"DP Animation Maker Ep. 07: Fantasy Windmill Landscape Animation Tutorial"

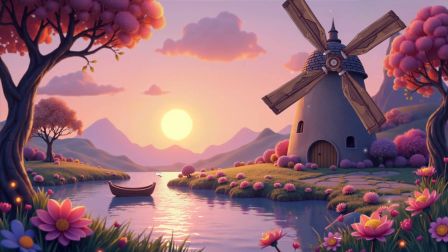0:00 Welcome to episode 7 of this DP Animation Maker series. Today I will show you how to animate a cartoon-style fantasy windmill landscape.
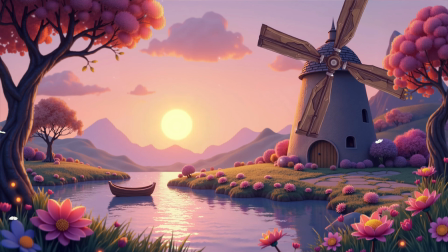0:07 We will animate the mill, the water, moving clouds, and share more animation tips.
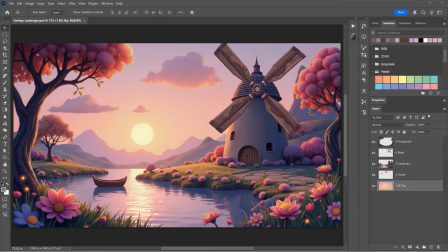0:13 So, stick around. I used AI to generate this landscape image.
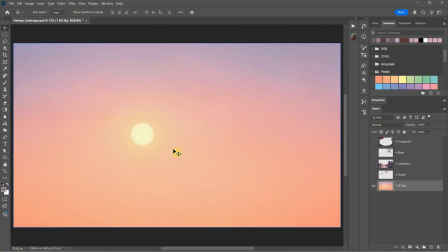0:17 Then, with Photoshop, I split the image into layers. I have one for the sky, one for the clouds, one for the middle part of the landscape,
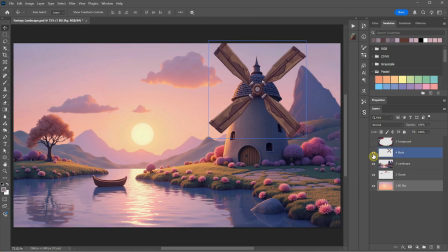0:25 the mill blade, which I want to keep separate because it will spin, and then the foreground to add more dimension.
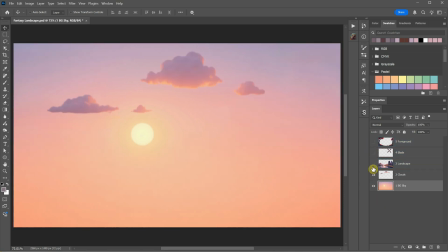0:32 I use some inpainting and generative fill to recreate the missing parts on each layer.
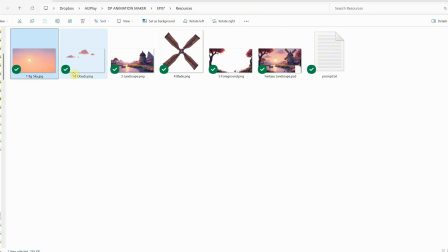0:37 I save the background as a JPG image and the rest are in PNG format with transparent backgrounds.
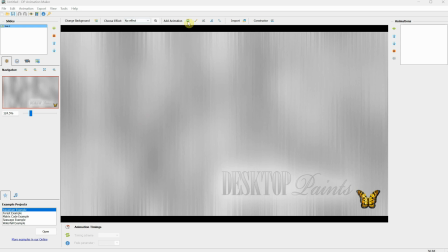0:43 Now, let's build our ambience. Open DP Animation Maker, click on Change Background and select the sky background.
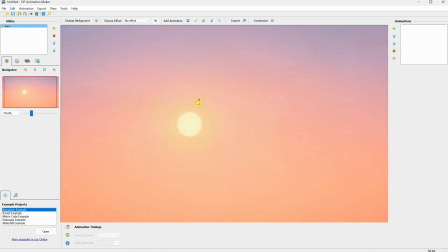0:51 I will add the resources to the Discord server so you can download them for free.
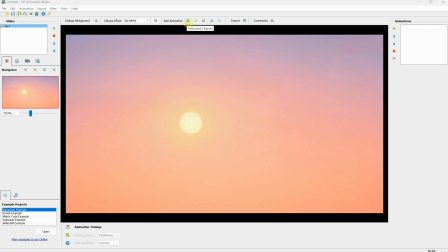0:56 Then, go to Animated Objects and select Flickr Flare 2. Click Apply Animation and close the window. We can move it over the sun and increase its size to add some animation to the sun so it's not too static.
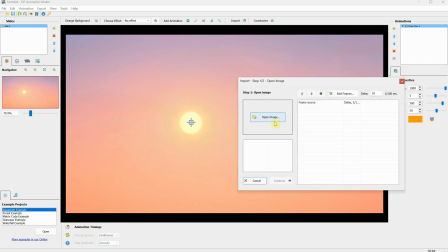1:11 Then, we can go to Import, click Open Image, and select the clouds.
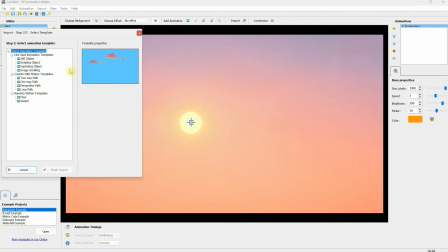1:16 After that, click Continue, and from the Animation Template, select Image Scrolling, because we want the clouds to scroll across the sky.
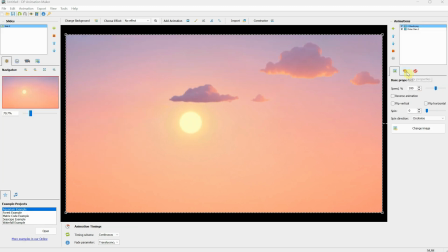1:25 Click Finish Import, and let's see how we can adjust the animation. You need to go to the Effects list, and you'll see it has a spinning effect applied to it. Let's change its properties. We can adjust the direction of the animation so it goes from right to left, and then we can modify the speed since the clouds aren't moving too fast.
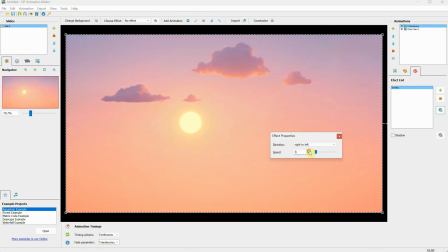1:43 A value of 1 should work well in this case.
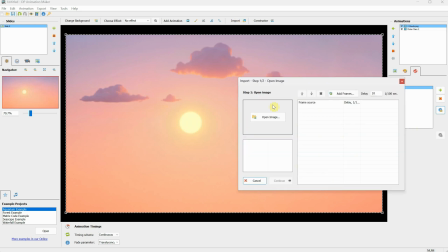1:49 Next, let's import another image, this time the middle part representing the landscape.
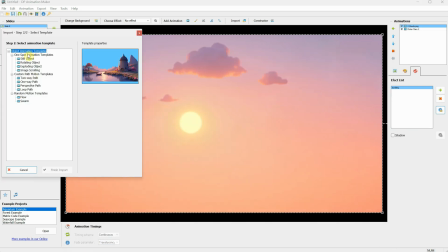1:55 This time, I don't want an animation, so I will select Still Object, then click Finish Import.
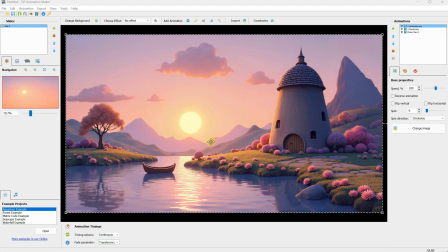2:02 As you can see, now the clouds move behind the landscape because we added the image on top of the clouds, which makes it more interesting when things overlap.
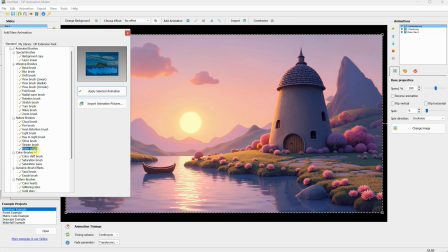2:11 Let's add an animated brush this time and select the water brush since we have water in the scene.
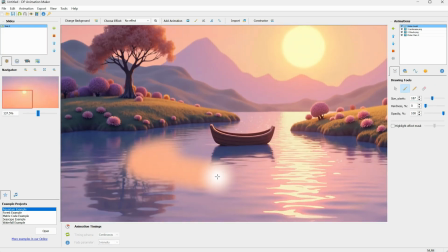2:17 Now I can paint over the water and it will start to move. However, we run into a problem. By default, it paints over the background, which in our case is the orange sky. So we need to change some settings.
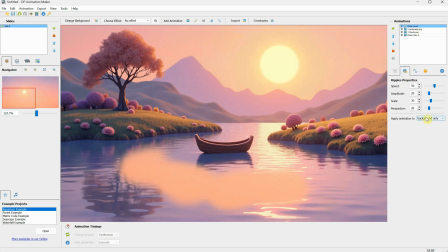2:29 Go to Properties and change the Apply Animation setting from Background Only to Whole Scene. Now you can see the water starts moving. I will paint over the entire water, and I will speed up the video from time to time.
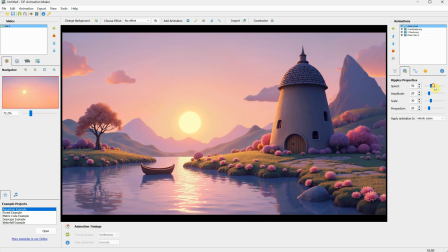2:43 You can play with the settings for the water, adjust the brush, paint the smaller parts, and make sure it doesn't touch the ground or other objects.
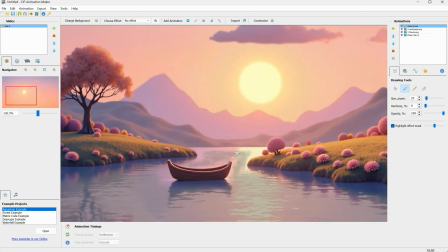2:52 If it does, you can use the eraser to remove those parts.
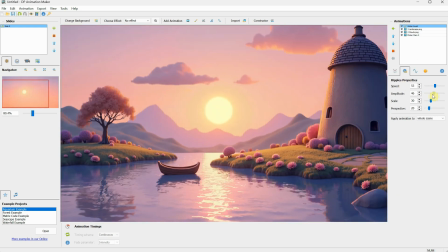2:56 You can also change settings like speed, amplitude, and scale until it fits your scene. Usually, things that are closer to the camera move faster, while things farther away move slower.
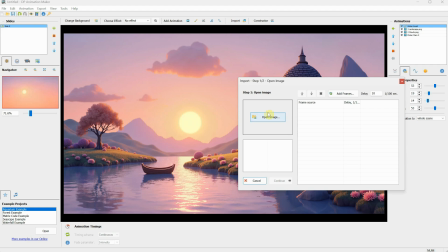3:08 Go to Import again and let's open another image, this time the blade image. For this to work, make sure the center of the blade is in the center of the image.
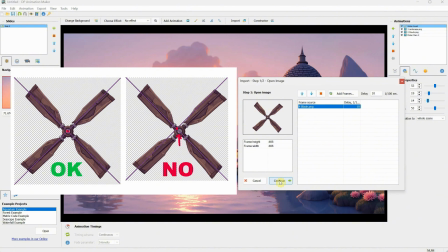3:17 This is important because we don't have an option to move the pivot point, so the image will rotate around the center.
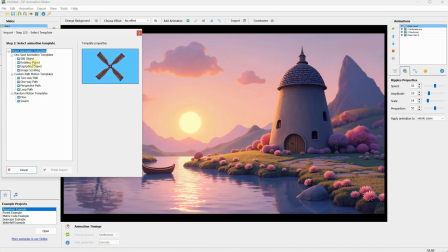3:25 A front view works best with the image centered. For the animation template, choose Rotating Object, then click Finish Import.
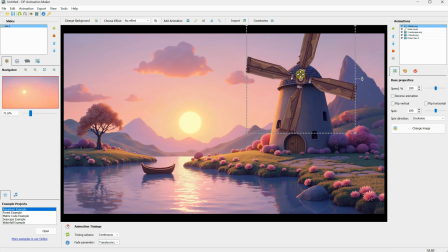3:34 Now, I will move it on top of the mill so it looks like it belongs there. At first, I thought this control affected the speed, but that controls the frame animation speed. Since there is nothing in the effects list, the setting we actually need to change is the spin setting.
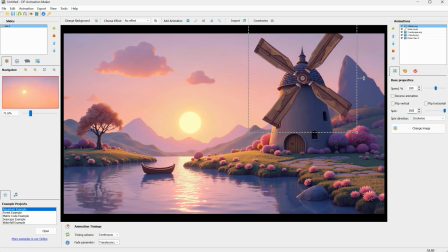3:50 As you remember, you can type values larger than the slider allows. You can also change the direction of the rotation. After thinking for a moment, I realized the clouds are moving from right to left, so the blade rotation would make more sense going counterclockwise.